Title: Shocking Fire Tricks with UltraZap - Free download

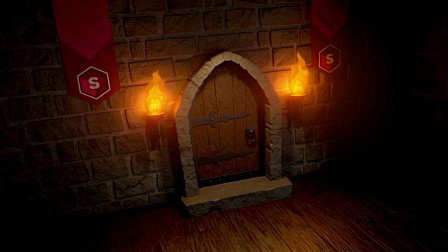Hey everyone, John here. Welcome back to another Sapphire tutorial. This time we're going to take a look at how you can use UltraZap to create some stylized flames. Let's take a look.
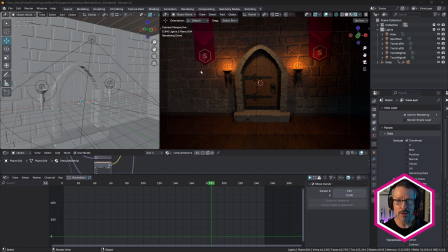So starting here in Blender, and if you've downloaded the project file which we've made available, go ahead and open that up and we'll do a quick walkthrough. So it's a very simple scene. I've just done a quick model here, and the reason I created this scene was because I thought it was a great way to demonstrate the stylized UltraZap fire.
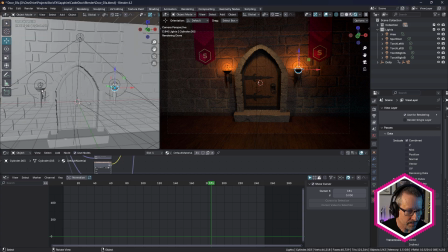It's kind of like a medieval look, and we've got these torches here. And you can see above the torches are a couple of lights.
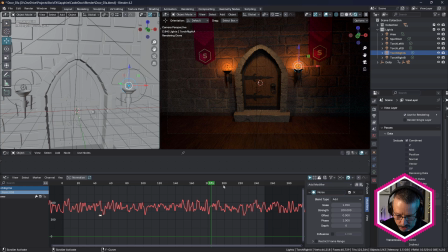And when I click on that down here in the timeline, you can see I've added a noise modifier, and that's making the lights just flicker a little bit, which looks really good when the UltraZap flames are in place, because it looks as if the flames are, flickering and the light is affecting the surrounding geometry.
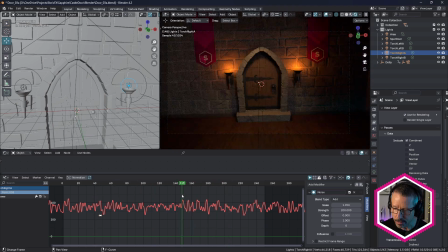So other than just a fairly simple camera move, the other things to point out here are the passes. I'm rendering to OpenEXR, and I've just rendered out the glossy passes. I think I just used a direct pass in After Effects, an ambient occlusion pass, and also the Cryptomatte pass.
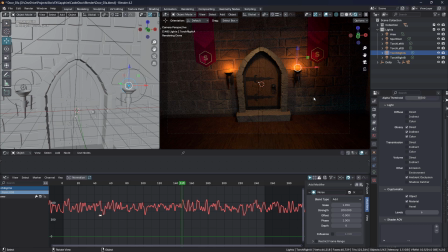Okay. Cryptomatte's important because I wanted to be able to isolate the top of the torch, so I can use that as a matte for the bottom of the flames. We'll look at that in a moment. Textures were created in Substance Painter, and the whole thing was rendered out to OpenEXR. You might want to go ahead and render out that sequence, and then you can import that into After Effects.
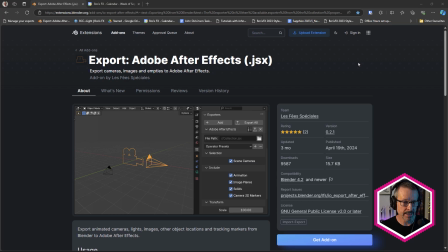Okay. And before we go across to After Effects, the only other thing I want to point out is that I installed the Export Adobe After Effects.jsx add-on,
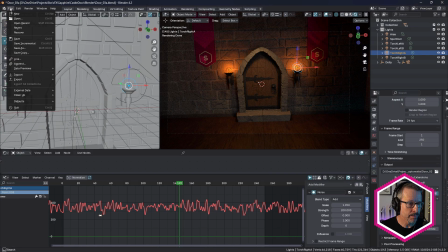and back here in Blender, just came up and chose Export and Adobe After Effects.
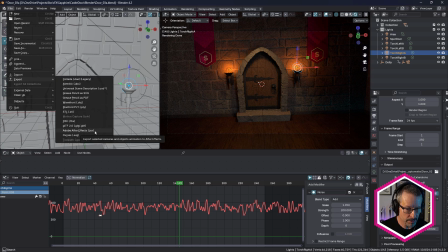So we'll take a look at the result of that in a second as well.
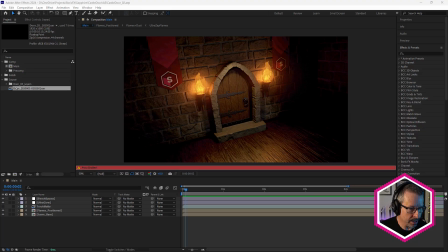Now, if you've opened up the project file, you're going to see that the source sequence is disconnected because you don't have my render. So go ahead and double click on that, locate your render and replace that, and then everything should be good to go.
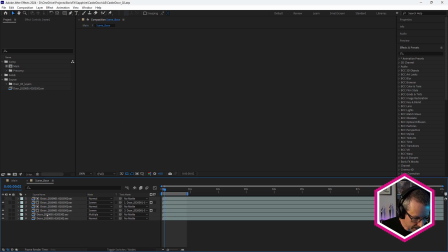Let's break this down. Inside Scene Base, this is where I've just sort of set up my passes from Blender.
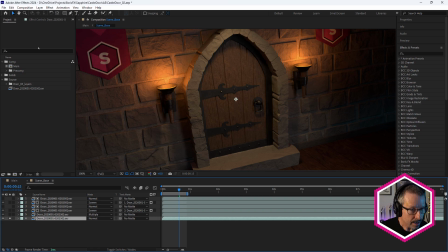So here's the main pass, the combined pass. If we just go to our Effect Controls panel, you can see this is the combined pass.
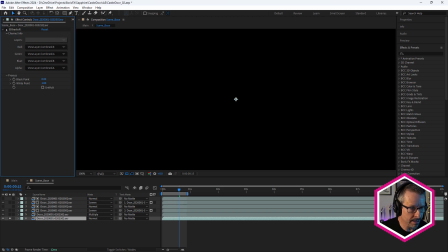And I'm using the extractor effect to be able to see that. Without that, of course, you won't see anything, just black because it's an OpenEXR.
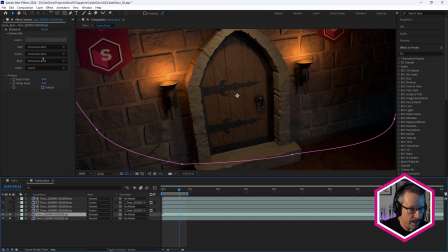Now above that, we have the ambient occlusion pass, okay, and you can see I've just put a soft feathered mask on this.
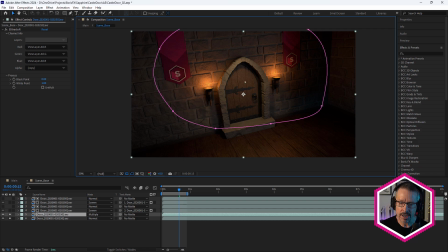What I was trying to sort of go for with this was a sort of, a cartoon sort of comic book look without going, fully half tone and making it look really comic-like. I wanted to give it that kind of feel, so it was definitely stylized. Obviously, this doesn't look realistic, so definitely a stylized look, but not super heavy comic book look.
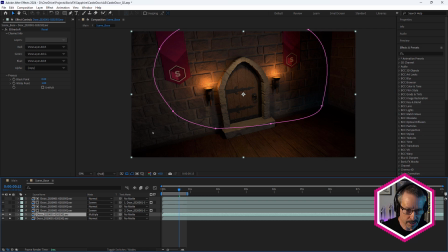So I've used the ambient occlusion as a pass just to give a kind of a vignette look without using just a typical vignette effect.
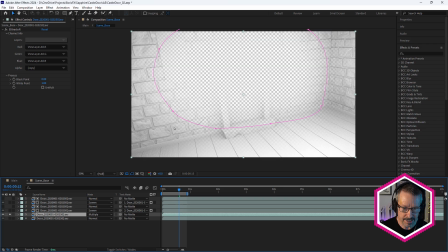If we just isolate that, this is actually quite interesting. Take a look at this.
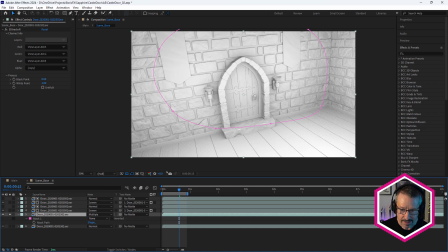If I just turn off this mask. I love the ambient occlusion pass.
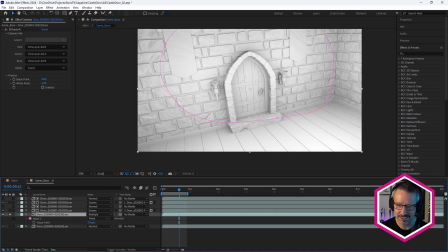It's such an interesting look, isn't it? It looks like it's made of plastic. But if we just undo that, just by masking that out and then just using the multiply blend mode over the combined pass,
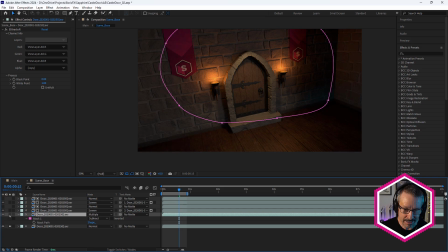we just darken around the outside. So it's kind of like a vignette, but you don't lose too much of that detail, which is really nice.
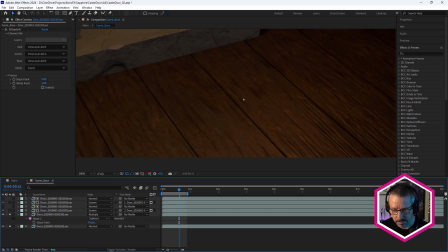Okay, so that's using the ambient occlusion pass. Now, I did make glossy floorboards, but I felt that they weren't quite glossy enough.